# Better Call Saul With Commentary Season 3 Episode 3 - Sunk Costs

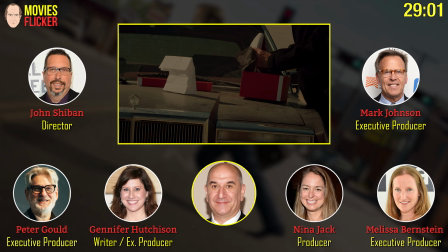And this has really picked up, it's a modification of a look that Michael Slovis came up with on
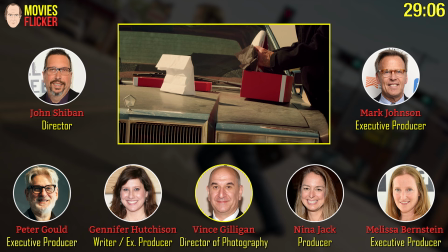Breaking Bad to help distinguish the two worlds.
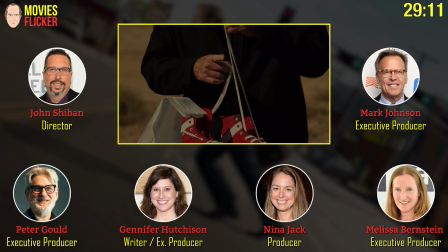And the shoes again. These shoes, of course, Jennifer Bryan.
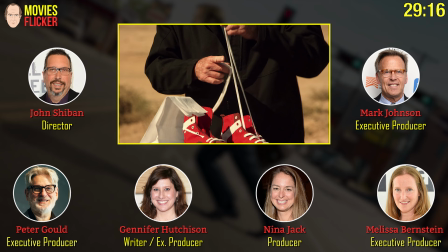These were manufactured specifically for our show. Custom designed.
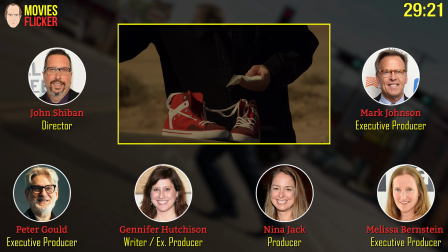And in our criminal signature red. I was going to say this, not a recognizable logo.
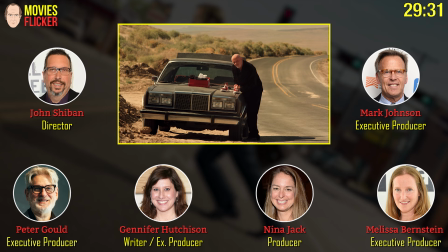Yes. Well, it's going to be recognizable, Mark, because we're marketing these. We're going to do a whole line of these shoes.
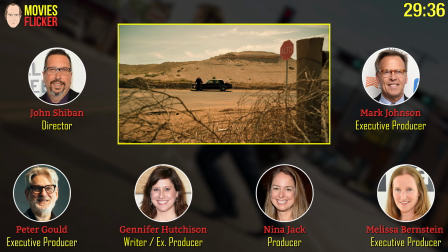And the ties, too. Jimmy's ties. You might think I'm joking. And ties with shoes on them. But we all will stop laughing when we cash the checks.
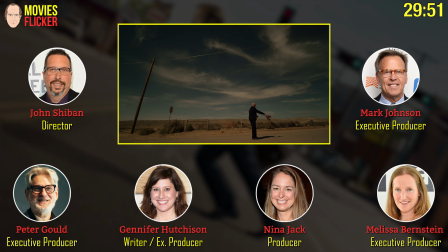All right, John, how did you pull this off? Yeah. You know, we were very worried about it, but it's easier than I thought.
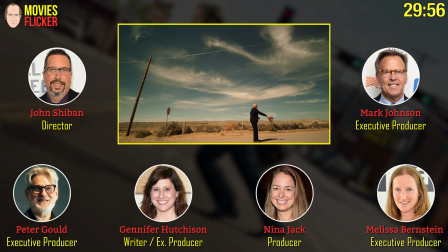This is Jonathan doing the practice throws. How many takes? Only about three. And he was not supposed to make it.
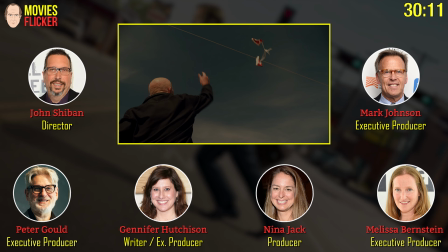That worked out well. You don't want to make Mike too superman-y by landing it on the first try.
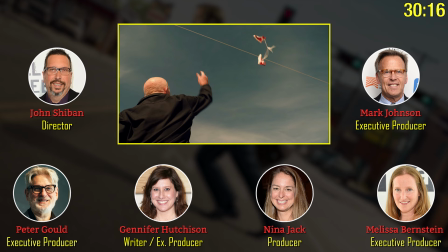Exactly. And we gave him a second. And then you'll see the high and a high shot from the crane looking down,
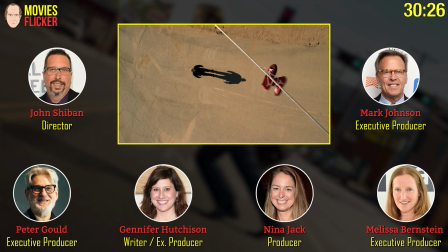which is the double. and the double nailed it on second take. That.
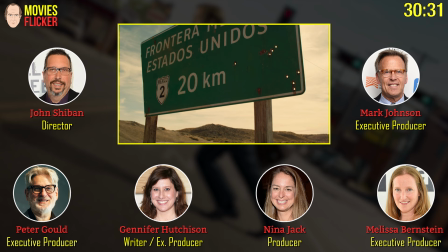So that's not actually Jonathan Bax. That's amazing. That guy. Wait a minute.
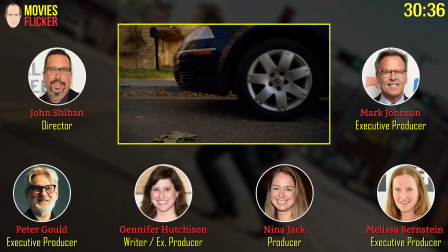The guy we're looking at is not Jonathan? That double's very close.
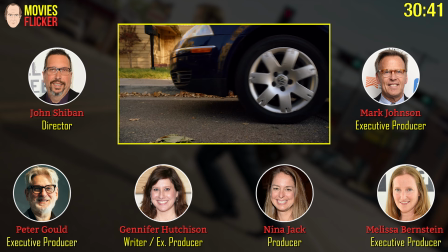I'll also mention that we only had, I think, how many actual electrical poles?
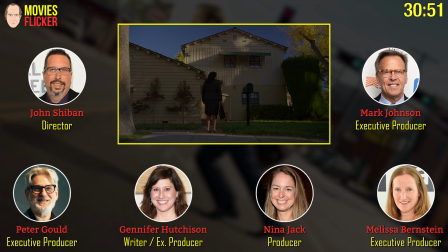Two. So when we watch the scenes out in the desert, a lot of those electrical poles are digital.
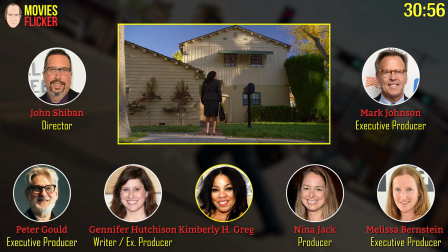But let's not skip past the entrance of the marvelous Kimberly Herbert Gregory.
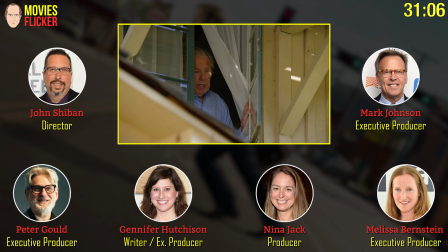I haven't gotten to meet her, but she's just tremendous. She's lovely.
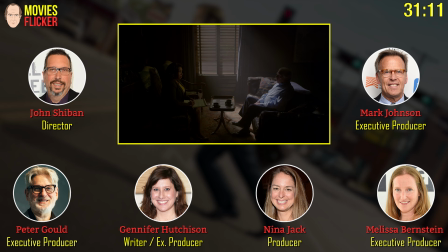She's sweet and very enthusiastic and such a great energy.
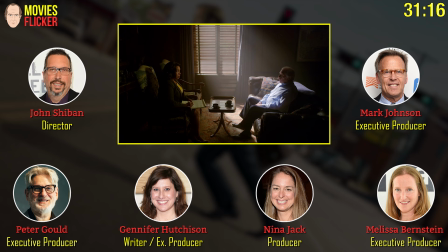Yes. Is she from Albuquerque? No, far from it.
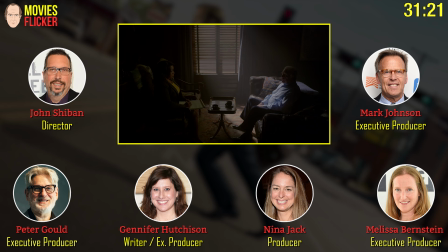She is a wonderful actress who's probably,
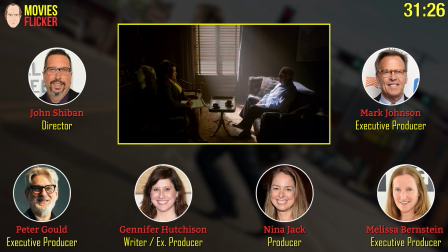she was first known to me on the show Vice Principals, where she's essentially one of the three leads on Vice Principals.
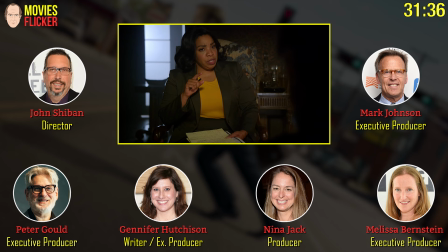I was just blown away by her performance on Vice Principals. And then our brilliant casting folks, Bialy Thomas,
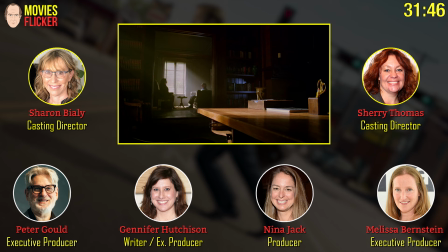brought her name up when we started talking about, actually talking about the whole season.
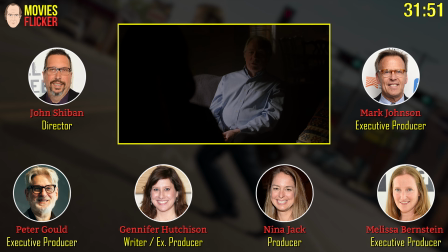They said, wouldn't it be great to see her? so this was just magical that she was available and she was willing to do this role
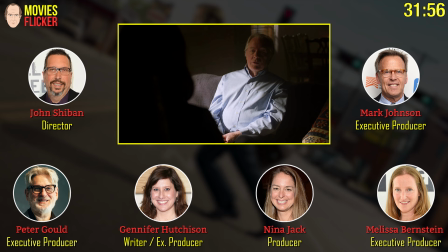I'd love to see more of her yeah me too another actor who has done a lot of comedy
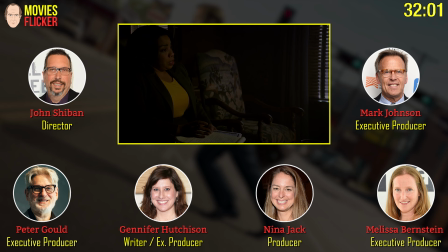and you know we don't really let her be funny here but she's so great and I think that she brings kind of a warmth to the character too that maybe comes from that background as well but yeah she's
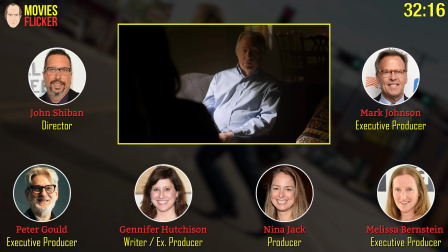I love this scene because it's very delicate what she's doing she's trying to be respectful of him but she has to be able to do her job at the same time.
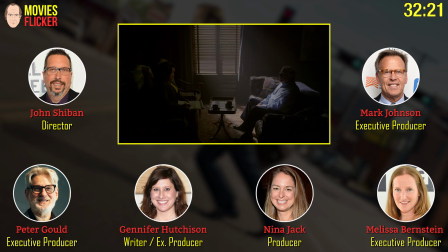And he's in prime Chuck mode, I think. Yes.
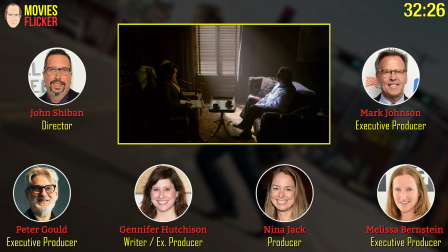I actually love, was very impressed with the way he shows Chuck's cards to the audience, but not to her.
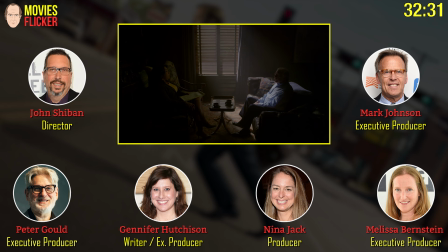It's very interesting. It's very nuanced.
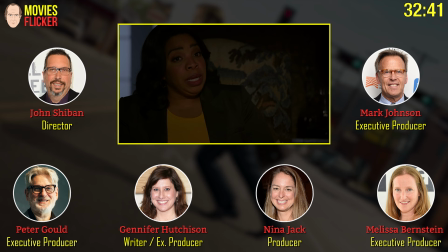It's so interesting to me because both these brothers, through the season, use honest emotion in dishonest ways.
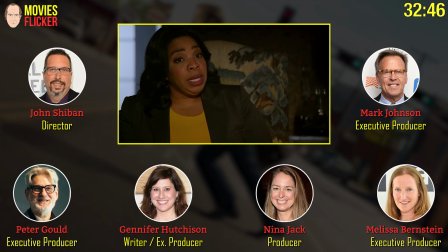Absolutely. I think there's some real emotion here. I don't think it's just play acting, but he is definitely doing it on purpose.
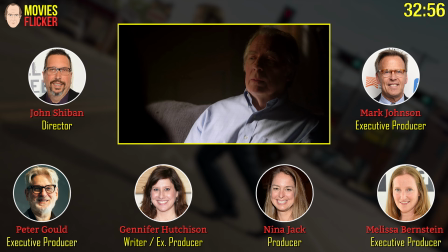And also, she really seems to be great at her job. I think Jimmy's in a hell of a lot of trouble. Yeah.